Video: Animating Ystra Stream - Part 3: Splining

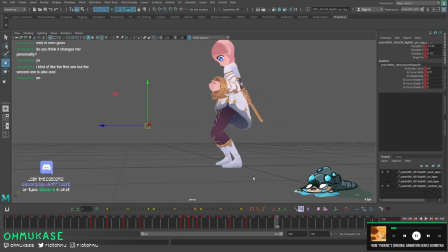(39:39)
is 119 to 126 but you can see that it's blending right it's slide
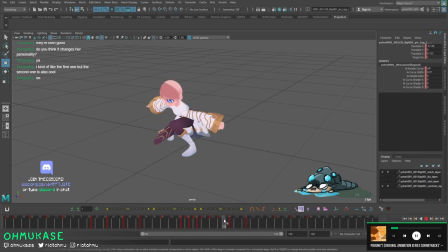(39:43)
what's interesting here is all about offsets right so what you want is you want her root to go first instead of having everything go with it so I'm gonna
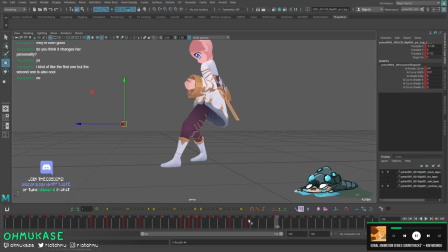(39:53)
just take this keyframe shoot them back 100 to this pose
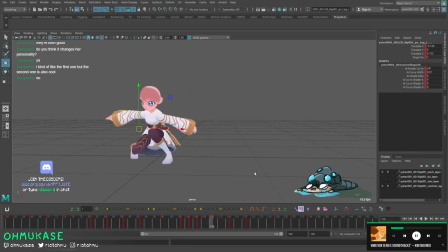(39:58)
so you see they're still stuck they're still planted and just by doing that you'll be able to notice here that like you already get the sense that her roots going up first because they're pushing off on these feet first and then the feet will move and even though currently like the actual order
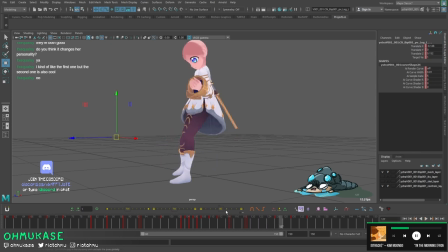(40:13)
process is not exactly what we want the fact that you're saying i need these food feet to move later than the root is already the correct decision right you get a little bit of that tension but then what we need to do is once this foot plants here we do need this foot
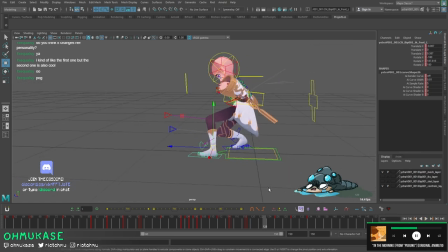(40:30)
to go back so once it is behind here you can start bringing it back and then remember it has to hit a final pose before the root gets there so we have to get there faster it goes up we can probably afford to keep
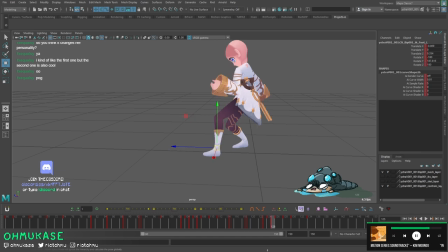(40:48)
the foot walked a little bit longer there
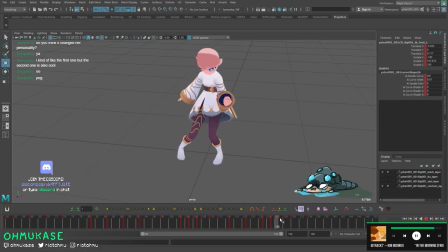(40:53)
you go and then now we need to offset the foot comes here and remember the one thing is interesting is you can't have two feet moving at the same time if you're not jumping usually so this foot here in the back we are going to
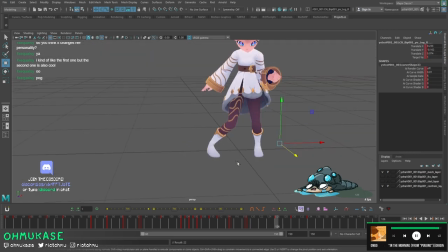(41:05)
keep from moving here it stays here it stays don't move please until after this one has finished and then we can slowly bring you in and we're going to ease you okay so we have a little bit of order operations here now we're
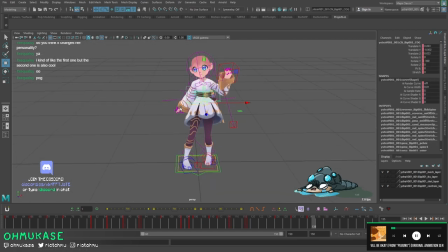(41:20)
going to couple the root with that so in order
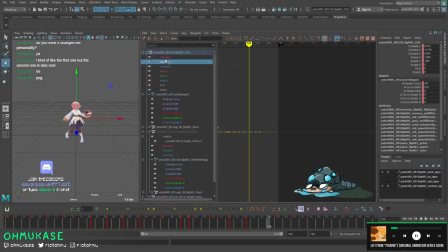(41:25)
for this right foot to move you need her root to go over to her left side so we're going to author in jumping off on this foot first this side
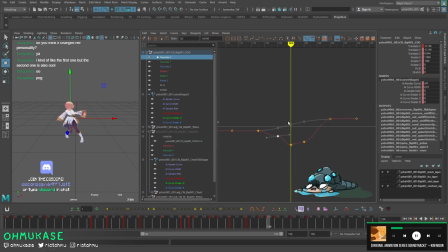and then once she pushes off left
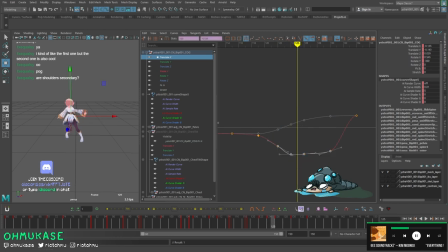(42:00)
foot is planted we can swing her back to the right key further here okay
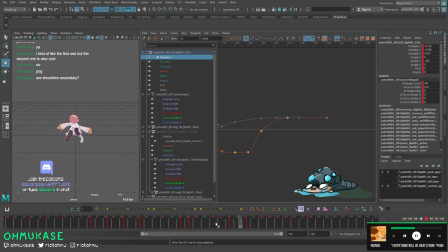so we have all the building blocks obviously i think right now it's a little bit like a little bit too fast so we're going to need to slow down this entire thing so we select
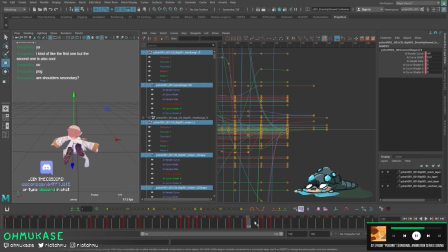(42:36)
And then we're actually going to do something here where she comes down and when she comes up, she's actually going to sit on this side a little bit longer. And then we drag everything out.
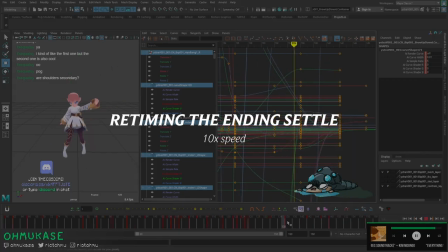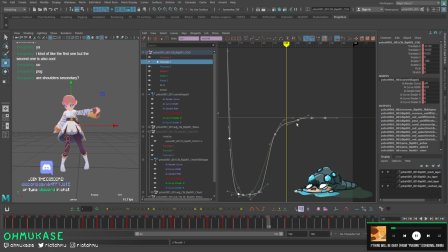(42:53)
And then here we're going to want to author in a little bit of up and down here. Raise over the foot and she comes down into a settle.
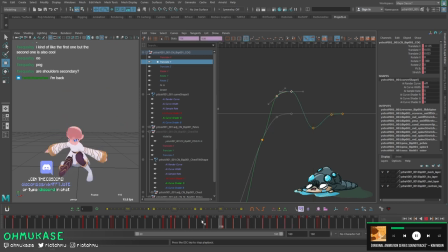(43:08)
And it's always exaggerated. But you can see here, down, up, down, up. We'll minimize this a little bit.
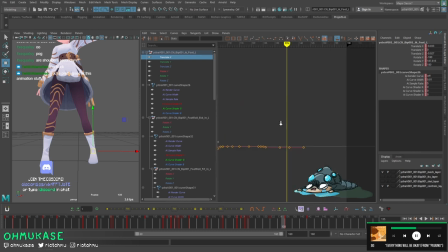(43:27)
And then we will do... Because we chose to do something here where her root kind of goes over the left, and then her foot here actually does this straight line, B line.
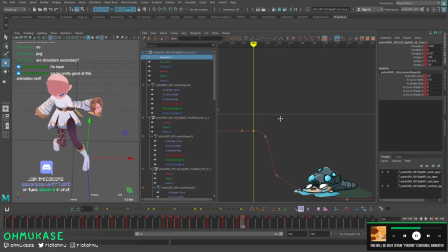(43:38)
I think we'll do something a little bit more organic, where when it comes back, we're going to actually swing it in.